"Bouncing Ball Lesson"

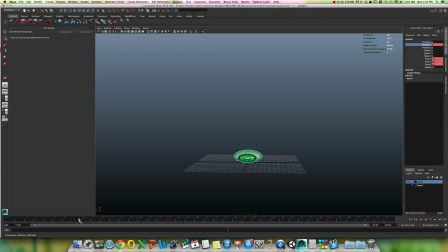one of the things you're seeing here, which looks a little weird, is he's jumping upwards before he finishes decompressing. We're going to fix that later. But essentially what's going to happen is that decompression, right, has to happen before he leaves the ground.
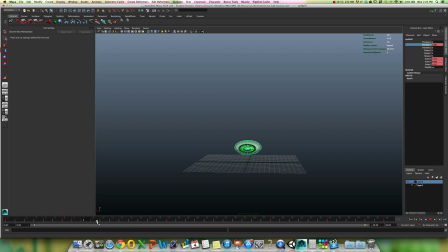So the way this is set up is he's jumping off the ground while he's still compressed, and it's going to look very odd. We're going to fix that when we set up our acceleration and deceleration curves. But it looks odd because we don't have this set up quite right yet. But what I'm saying is I just feel like the entire animation could use a little bit of scaling downward.
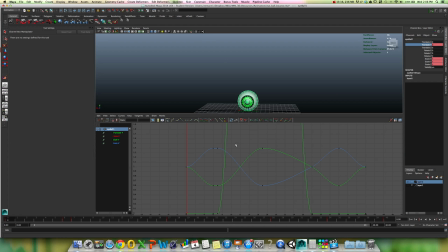And so what I'm going to do is, now here is my graph editor here. I'm going to bring up this dope sheet.
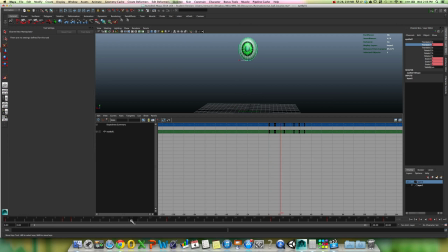And let's scale out. And let's see. Can we scale an entire animation? Yes, it's very easy. I'm going to select all my keyframes. I'm going to go to my scale key and bring this, squeeze this in a little bit till my final frame, instead of being at 30, is at 37.
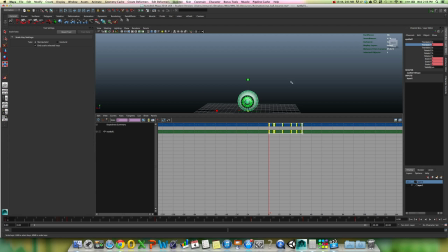Now I'm going to,
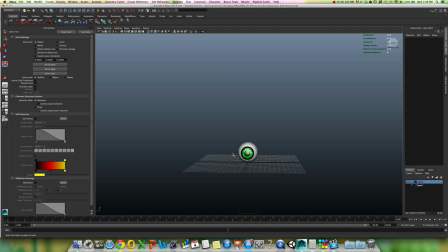and I'm maximizing this because there's kind of a bug in Maya that doesn't really like to play the animation very fast when you have the dope sheet or the graph editor open. Okay, now even though it looks bizarre and odd and reads totally weird,
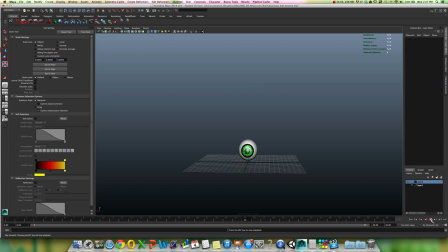I can see that to me, the timing on these keyframes works a little better. Okay, so our next goal is to edit our tangents.
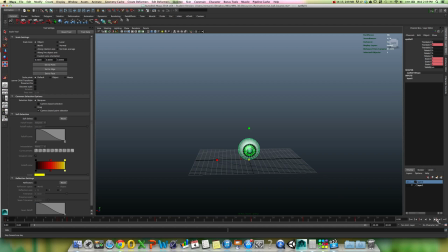So we've done 3 things. We set our key poses. Select this guy here. We've adjusted our timing. And now we need to adjust our tangents. Why? Because all this weird looking stuff here, it looks very mechanical, right?
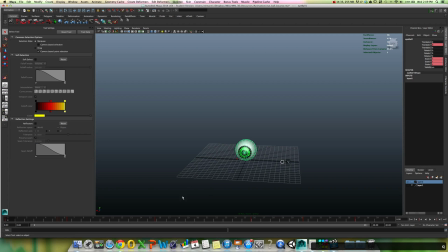The tangents are what keep this from looking mechanical. And I'm going to bring up my graph editor here.
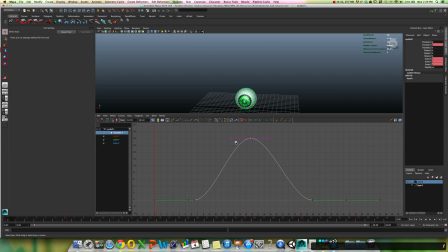And we're just going to look and see what our tangents. Remember, the tangents are what change these curves. And in animation, we have these keyframes that we've set. Now, we've set the keyframes in a very intuitive way by clicking over here and changing the values and setting all those key stages in a natural
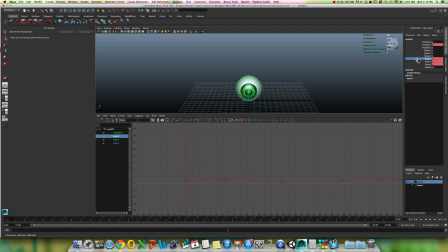what I consider found an intuitive pose-based animation system that makes you understand what's happening here from pose to pose. Now what's happened as we've created those keyframes is that it's saved those marks and times, and here's our keyframes,
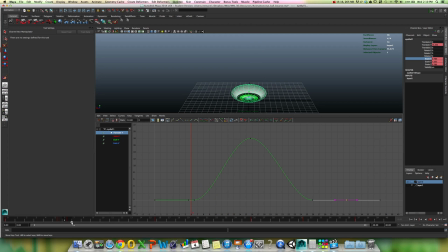but the computer has to interpolate, and the interpolation happens in between, it looks like all these keyframes, because I scaled it, they're not exactly on frame to frame, which is really, really annoying when,
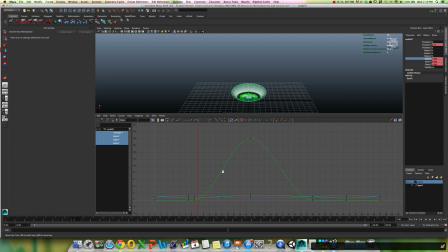let's just select all of these. It's really annoying when you're working, so I'm going to snap these. When you scale intuitively, the biggest problem is it does not snap these, and it still doesn't snap them. Let's go ahead and
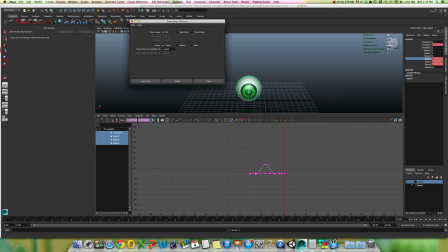it should be snapping it to multiples. It
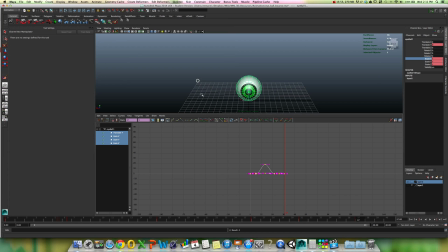does not want to snap everything. Let's try snapping these independently.
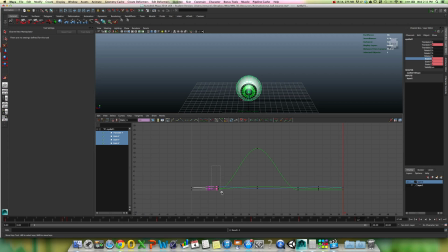And here's 6. I'm just going to have to do this manually. Luckily, we don't have too many keyframes. One of the things that I didn't mention is that when you scale things and you don't scale it exact, you scale it a percentage, I'm just going to squeeze it down, it tends to take keyframes and put them on fractional keyframes,
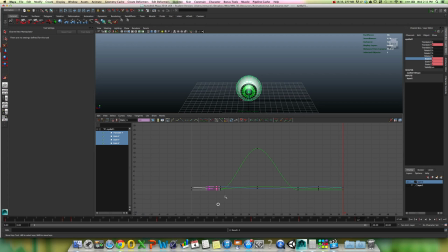and I hate fractional keyframes because it puts a frame on something like 6.5, and it's because it has to do that with the values.